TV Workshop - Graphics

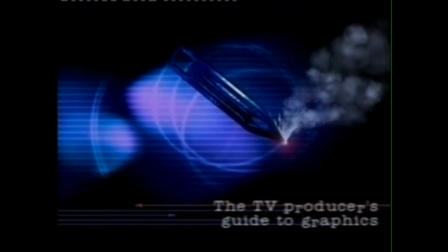Few aspects of television news appear to be as much of a mystery to producers as graphics.
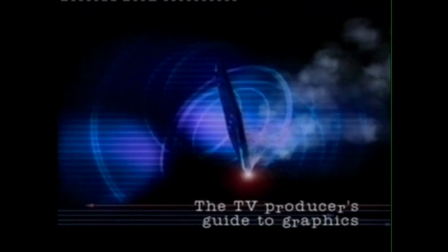They're an essential device to help us tell a story.
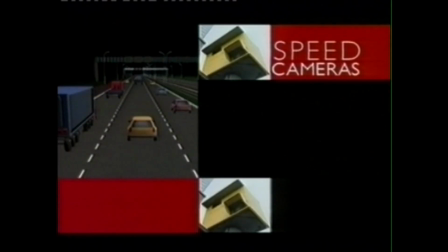They're a way of visually representing often complex information and presenting images which we couldn't otherwise show.
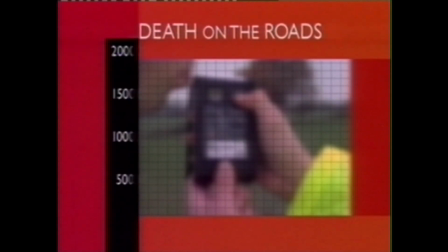Good graphics will significantly enhance our storytelling. Bad graphics will confuse the viewer. Yet too many producers don't get as much as they could or should out of the system.
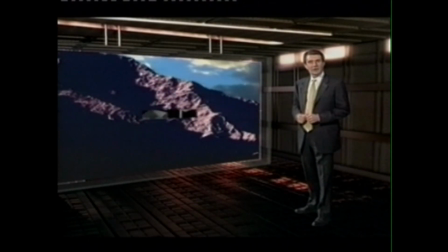They're not sure what a CSO involves, and if pressed would have trouble ordering a 3D.
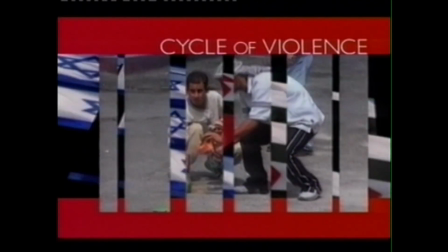The purpose of this film is to demystify graphics.
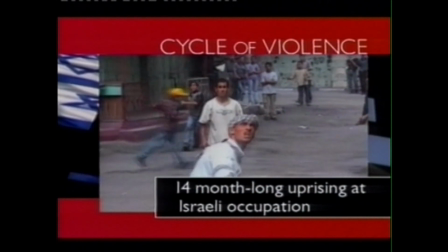Hopefully it will help to provide you with a clearer understanding of what is involved in the different types.
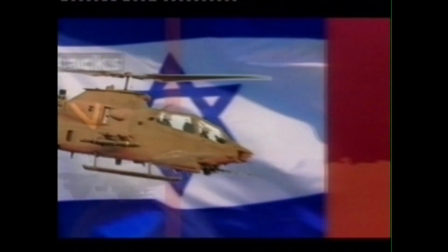That way you'll be better informed when ordering them. That will mean we'll have better graphics, and the better our graphics, the better our output.
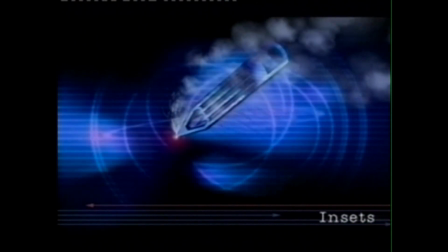Let's start with graphics that are displayed on screen at the same time as a presenter or correspondent.
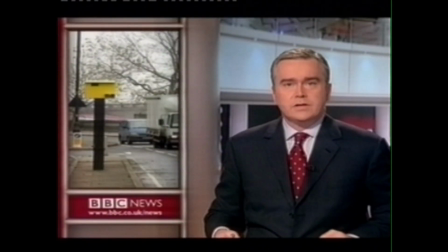Insets are one example. They're images keyed behind the presenter to provide a visual pointer to the item that they're introducing.
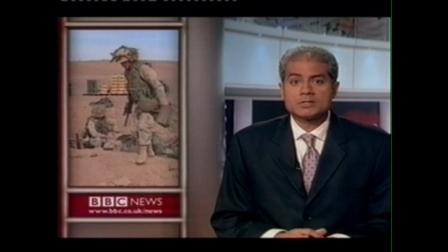Producers should be active in the selection of images for inset. A powerful inset can help sell the story.
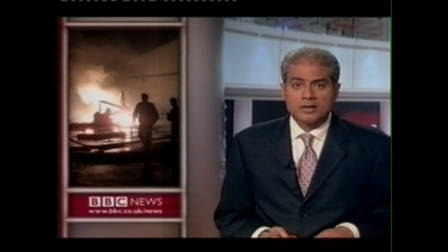Viewers often take more notice of what they see rather than what they hear.
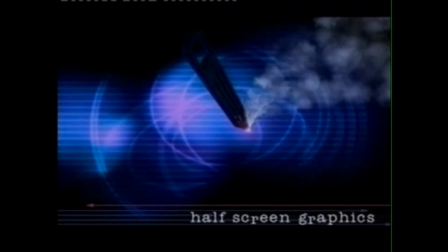This is a good example of what we call a half-screen graphic.
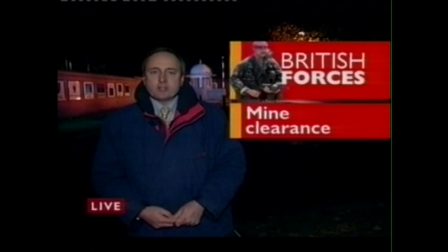It's a good compromise between showing information on screen and having a correspondent live on location.
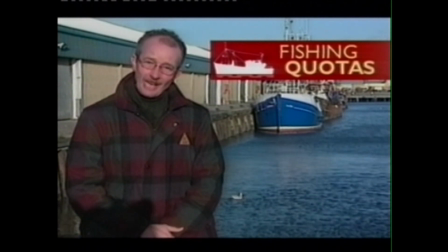A half-screen graphic requires proper planning, and the director needs to be involved at an early stage.
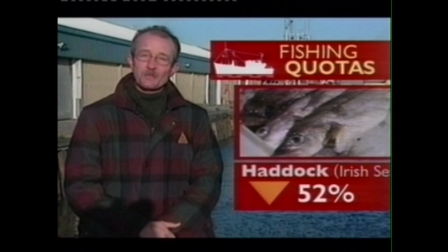Obviously, the correspondent needs to be framed so there's plenty of space to one side of them for the graphics.
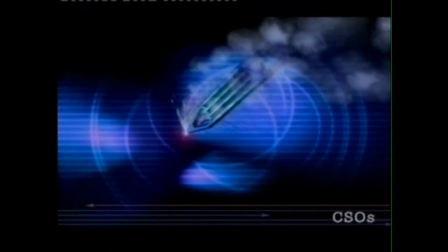Here's another way of having a correspondent envisioned during a report. The correspondent here is in a virtual studio.
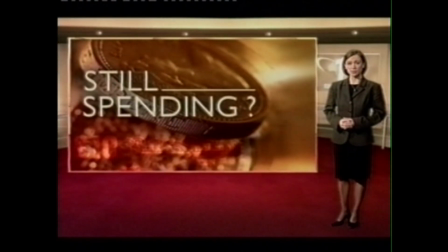They could also be standing within a full-screen graphic.
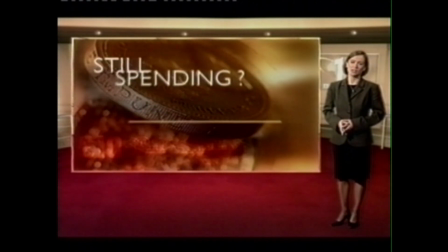The information appears around the correspondent by means of a CSO, which stands for Colour Separation Overlay.
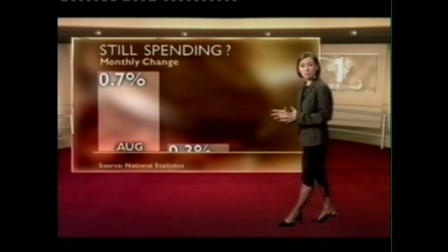A CSO is a device that electronically superimposes a person or an object over another image.
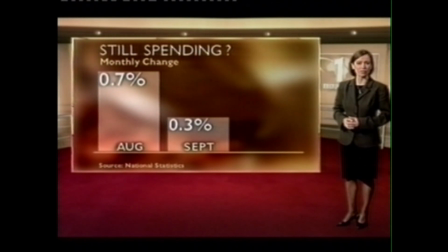Here it's being used to talk about Christmas spending figures. It works because the correspondent is comparing like with like. The key to statistical graphics is that the information must be consistent.
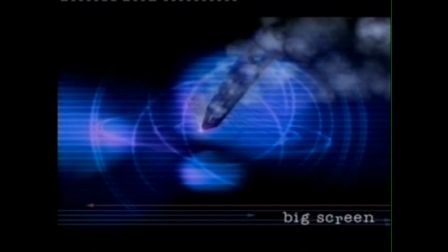Big screen graphics are another way of allowing a presenter or correspondent to be in vision at the same time as the graphic.
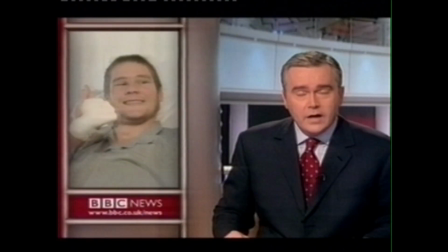The big screen, sometimes called a video wall, is also likely to include some VT. It's a good device to help establish an interaction between the presenter and a correspondent.
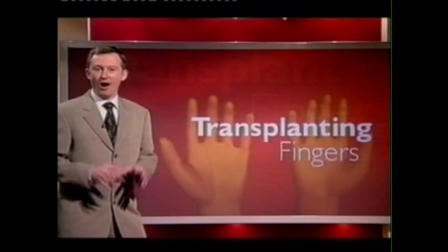Fergus, explain to us what went on.
There are two important things to remember when presenting big screen graphics.
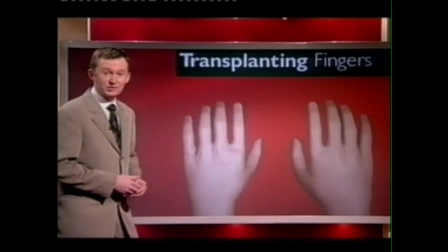Firstly, they take time to prepare. Even a fairly straightforward one can take around 3 hours, and that can mean as much as 40% of the total graphic time available to a program.
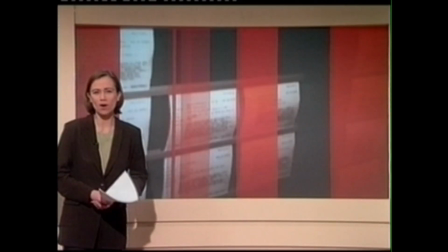Secondly, because a person is on screen at the same time as the graphic, the area available for a graphic is inevitably smaller than it would be for a full-screen graphic.
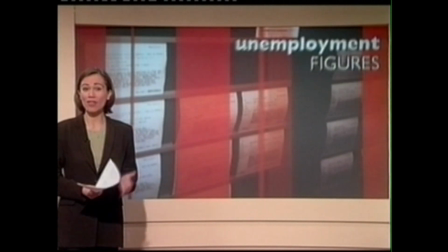This means you need to take extra care with the text and images that you choose for a big screen. Make sure the screen isn't too crowded. Maps are perhaps the best known form and indeed obvious use of graphics.
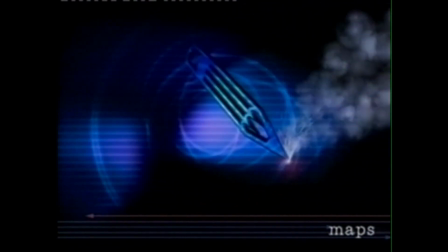They place a story in its correct geographic context and are the ideal way to locate news events for the viewer.
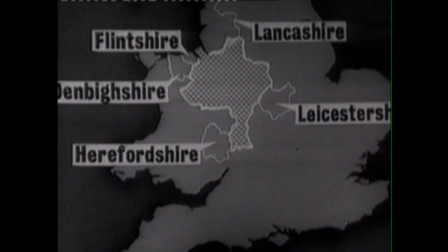If you want to see the extent to which our maps have changed, look at the way a BBC television news bulletin illustrated the restricted areas during the last outbreak of foot and mouth disease back in 1968.
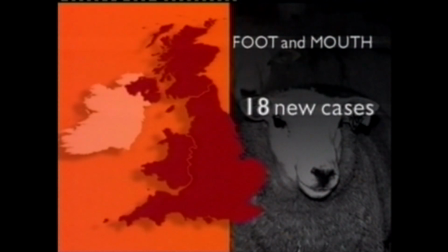Compared to how we illustrated the outbreak this year, having colour helps quite a lot and the technology is altogether more sophisticated.
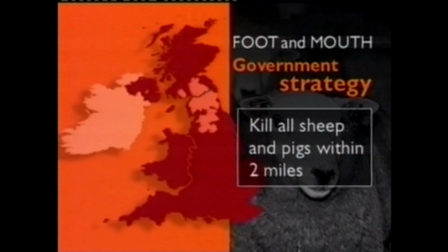But there are important principles that apply to maps.
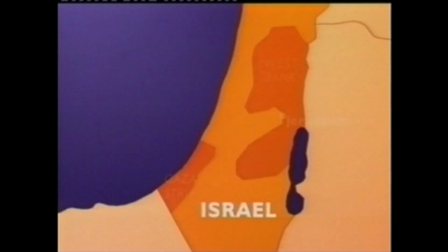Both the producer and the designer should strive to strike a balance between giving the viewer too much information and too little. If your map is for a regional audience or a world audience, then you need to take into account the degree of familiarity that the audience is likely to have with the story.
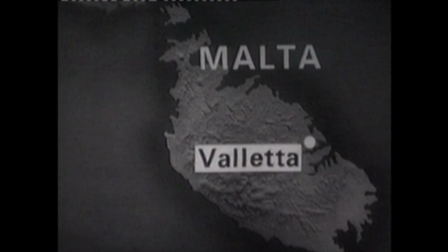This map is from a 1967 news bulletin.